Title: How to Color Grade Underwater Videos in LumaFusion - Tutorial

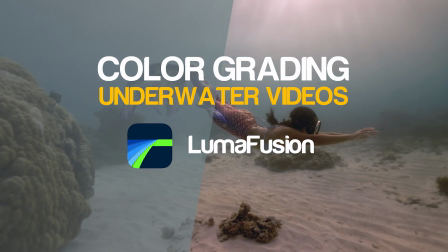[0:00]
In this video, I'll show you how I color grade underwater footage in LumaFusion.
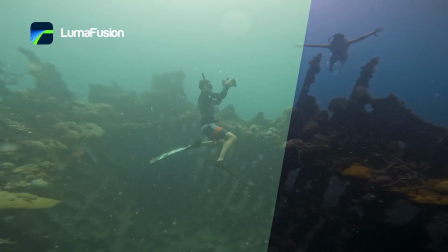[0:04]
We'll work with four different clips shot on different cameras at different
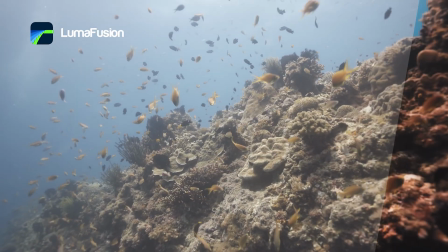[0:09]
depths because these factors affect how colors behave underwater. We will go through grading without LUTs, with LUTs, how to handle an action camera footage, a mirrorless camera, and also a log clip.
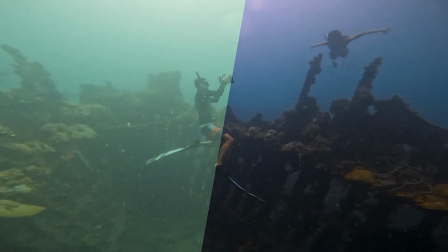[0:23]
Our first clip comes from an action camera. I believe it's a GoPro.
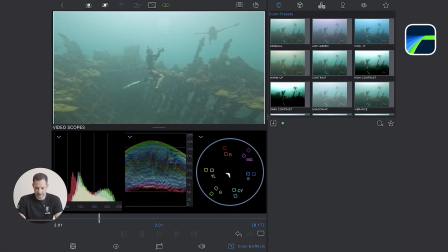[0:29]
And I pick a portion of the clip I like and make sure the scopes are actually visible. If you don't see them, click on the small icon at the top in order to show them. To be honest with you, sometimes I watch the scope more than the image itself, actually.
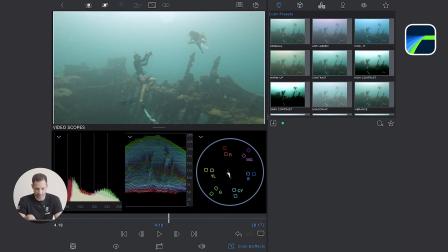[0:45]
And the middle scope is probably the one I prefer. It shows the full exposure range. Black at the bottom, white at the top. In our clip, everything is sitting a little bit too high, so it looks a little bit washed out.
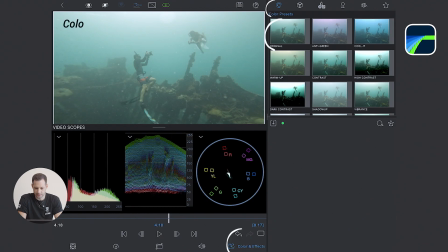[1:00]
The goal is to expand the range, so we are using the full spectrum from deep blacks to bright whites.
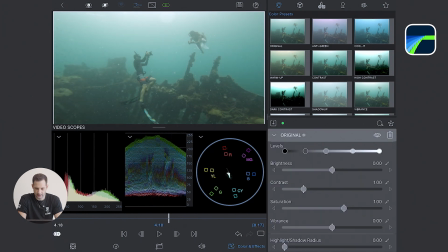[1:07]
I pull the black point slightly left, so I deepen the shadows, then I adjust the brightness to bring the overall exposure down. I watch out for a flight line at the top of the scope. That means highlights are being clipped and we want to avoid that.
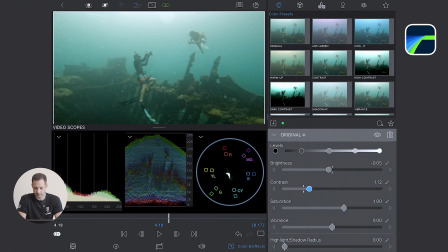[1:25]
The contrast is like a gentle S-curve, deepening the shadows and lifting the highlights. So I increase the contrast,
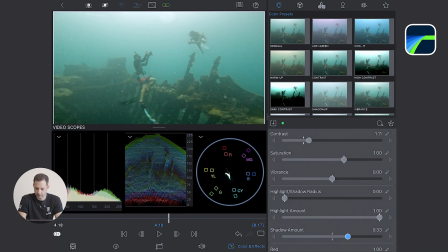[1:33]
but then slightly lift the shadows so I don't lose too much detail in the darker area. I also lower the highlights a little bit to preserve some details in the bright area.
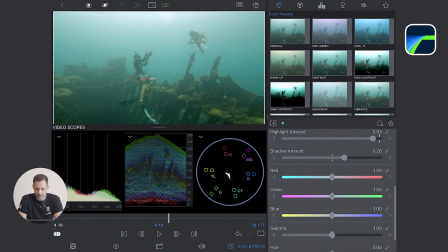[1:48]
At this stage, we can say that the exposure is well balanced and we can move to step number two, the color. So underwater, we lose the red light and the footage often looks green or cyan. So for that, I'm gonna boost the red and purple sliders to recover some warmth.
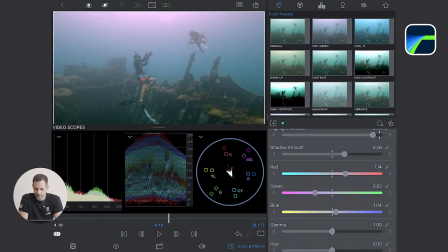[2:09]
And I bring back a little bit of blue to balance the image.
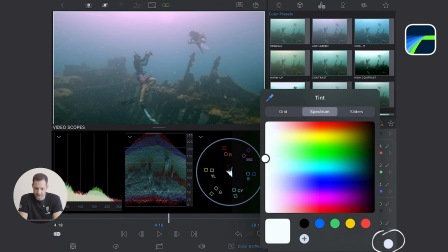[2:13]
I'm gonna check the tint using the white circle here, but I think I'm going to keep it neutral since adding a strong tint usually is not really helpful. It impacts the whole image and I don't know, not a big fan of it.
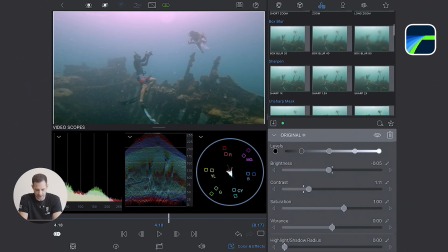[2:30]
And finally, I'm going to add a little bit of sharpening to bring back some details, but not too strong, probably around 0.4.
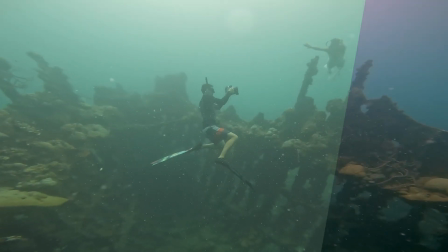[2:38]
That should be enough. And here is the before after, which shows quite a big improvement.
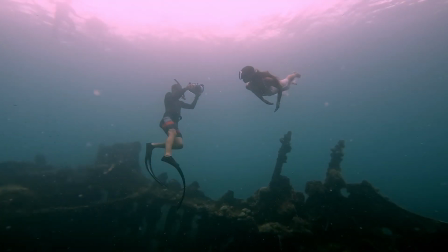[2:45]
Richer black, the highlight is a little bit better also, and a more balanced color. Now let's try to grade the same clip, but this time using a LUT. And the main goal is to save time, making the whole process simpler. And most of the time you actually get a better result. So for that, I need first to import the LUTs. If you know how to do that, you can skip a little bit already, because I'm going to show you how to import those LUTs in LumaFusion now.
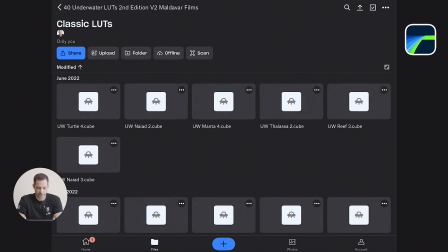[3:12]
So first you need to download your LUTs.
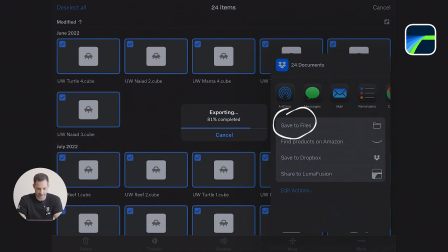[3:14]
I have mine stored in Dropbox, so I save them to on my iPad, LumaFusion,
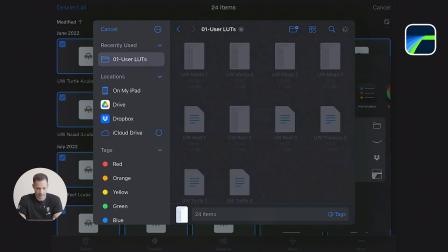[3:22]
presets, LUTs, and then user LUTs. Back in LumaFusion, I open the LUTs tab.
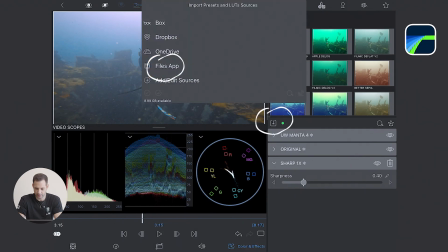[3:30]
I click on the download arrow. I choose files and import them.
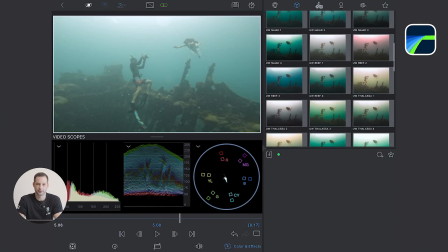[3:40]
Now they appear in the user LUTs panel, ready to preview. I start with a clean clip again.
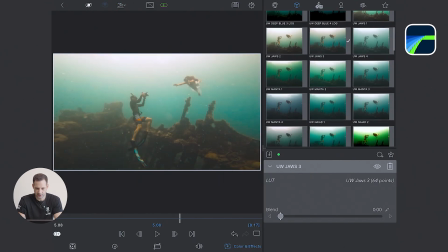[3:47]
I try different LUTs to see which one can give a good base.
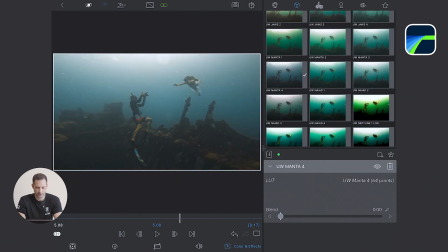[3:52]
And the pre-visualization is very useful for that. I think for this clip, I like the Maldavar Underwater Manta 4. Maybe it's slightly dark, but has nice contrast and color separation, which is what I'm looking for.